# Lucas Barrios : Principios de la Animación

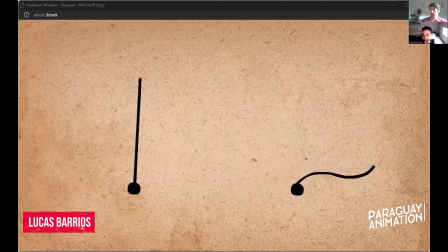El primero parece casi como una antena de TV y el segundo puede ser, no sé, una pluma.
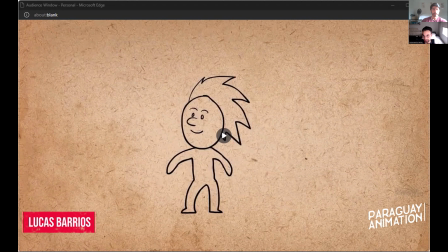Como había dicho antes, es más fácil terminar la acción principal de un personaje. En este caso van a ver cómo el personaje mira a dos lados y después agrega el pelo.
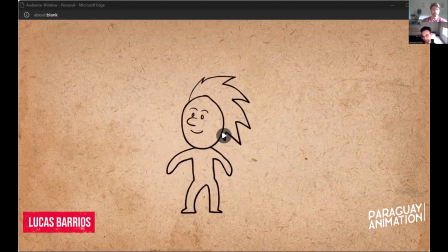Usen el frame anterior para tener una idea de dónde tiene que ser arrastrado, en este caso, el pelo. Y acá muestra cómo el freno anterior va estirando el pelo. Tampoco se olviden de agregar la energía al final del movimiento, que es esa amortiguación que ven del pelo.
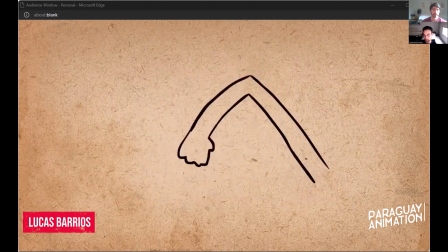Los brazos son un excelente lugar para aplicar follow through y overlapping action. Dejen que el codo, en este caso, o sea, el animador decidió liderar el movimiento con el codo y esto hace que se vea mucho más orgánico.
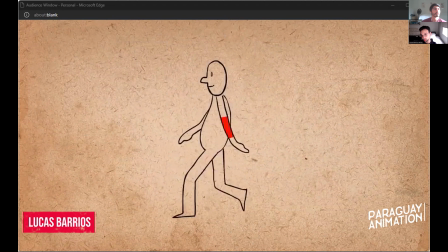esto también pasa cuando caminamos el antebrazo, fíjense que le sigue en realidad a los brazos y la mano sigue al antebrazo todo sutilmente, ¿verdad? pero en esa jerarquía funciona como un péndulo
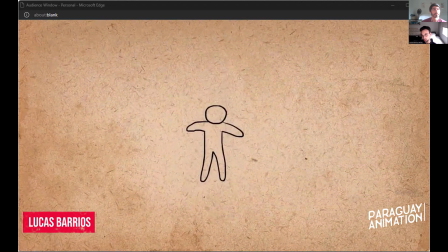acá podemos dividir el cuerpo en diferentes partes para que se sienta más orgánico y acá literalmente se para mucho más interesante
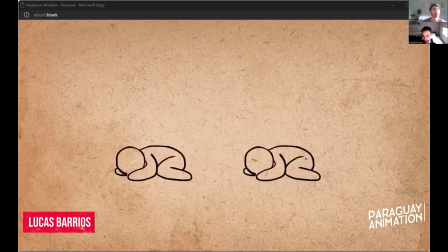Acá el personaje se está levantando Si es que lideramos con el torso Se siente más Pisado, es como que tiene No, no es que Levita nomás a su pose final Bueno, slow in, slow out
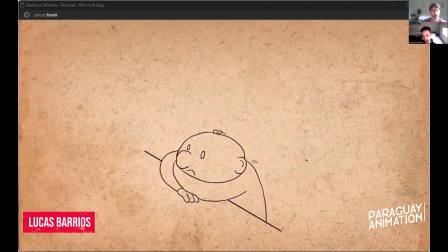Este principio describe Básicamente como Todo se mueve, todo empieza Y termina lentamente Fíjense como o sea son pocos los
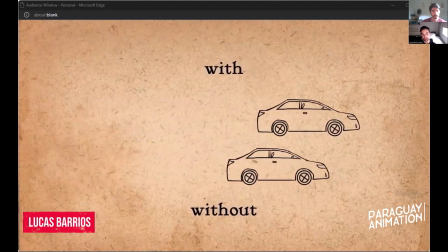no se me ocurre ningún organismo que pueda moverse a una velocidad constante y parar por completo la única cosa que se podría mover de esa forma son los robots
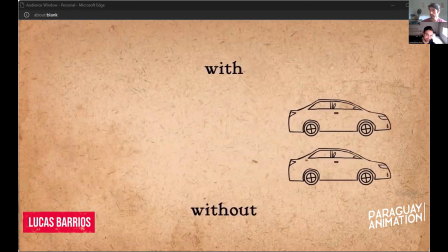y esto hace que son uno de los más importantes porque hacen que se sienta natural el movimiento de nuestro trabajo
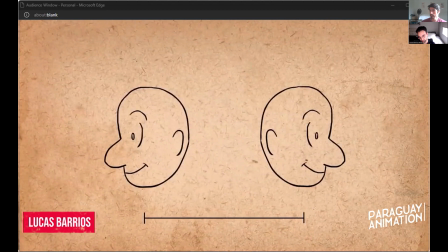en 2D esto logramos poniendo teniendo nuestros keys ponemos un frame en el medio y entre medio de esos dos otros, y entre medio de esos dos otros y entre medio de esos otros otros hasta que estén satisfechos con el slow in y slow out,
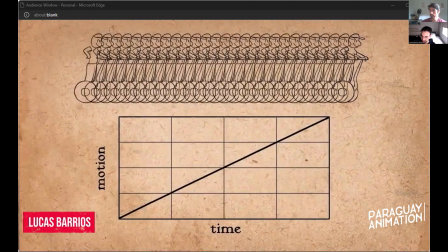esto hace que empiece lento y termine lento en 3D logramos la misma cosa ajustando
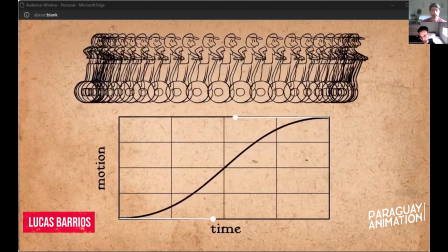el graph editor ponemos los movimientos más extremos y esto hace que empiece el evento y termine lento
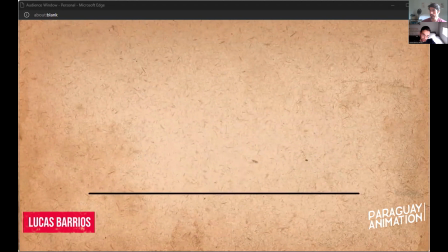hay que ser conscientes de donde aplicamos y donde no aplicamos slow in, slow out obviamente no le vamos a desacelerar a una pelota que está aterrizando al piso pero si le agregaríamos cuando está llegando a soltura máxima, porque la gravedad le termina ganando la pelota
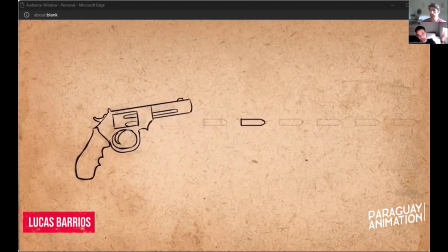a una bala que sale de un arma tampoco la vamos a agregar pero si le podemos agregar al arma en sí cuando termina de disparar, por ejemplo
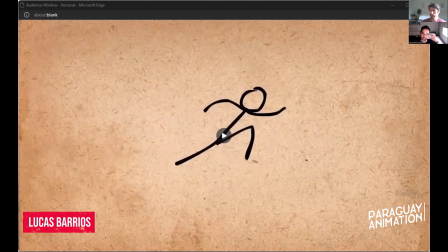muchos animadores cuando empiezan están muy impacientes por avanzar en la animación y ponen un dibujo muy lejos del primero, y hace que parezca que del primer frame ya salió a su velocidad máxima,
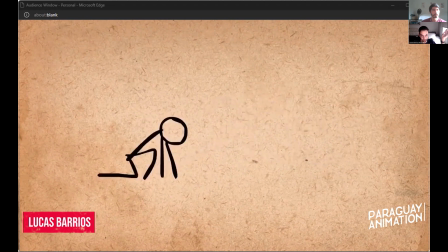y esto fácilmente arreglamos si le agregamos unos frames al comienzo ahí le agrega dos y sale mucho más natural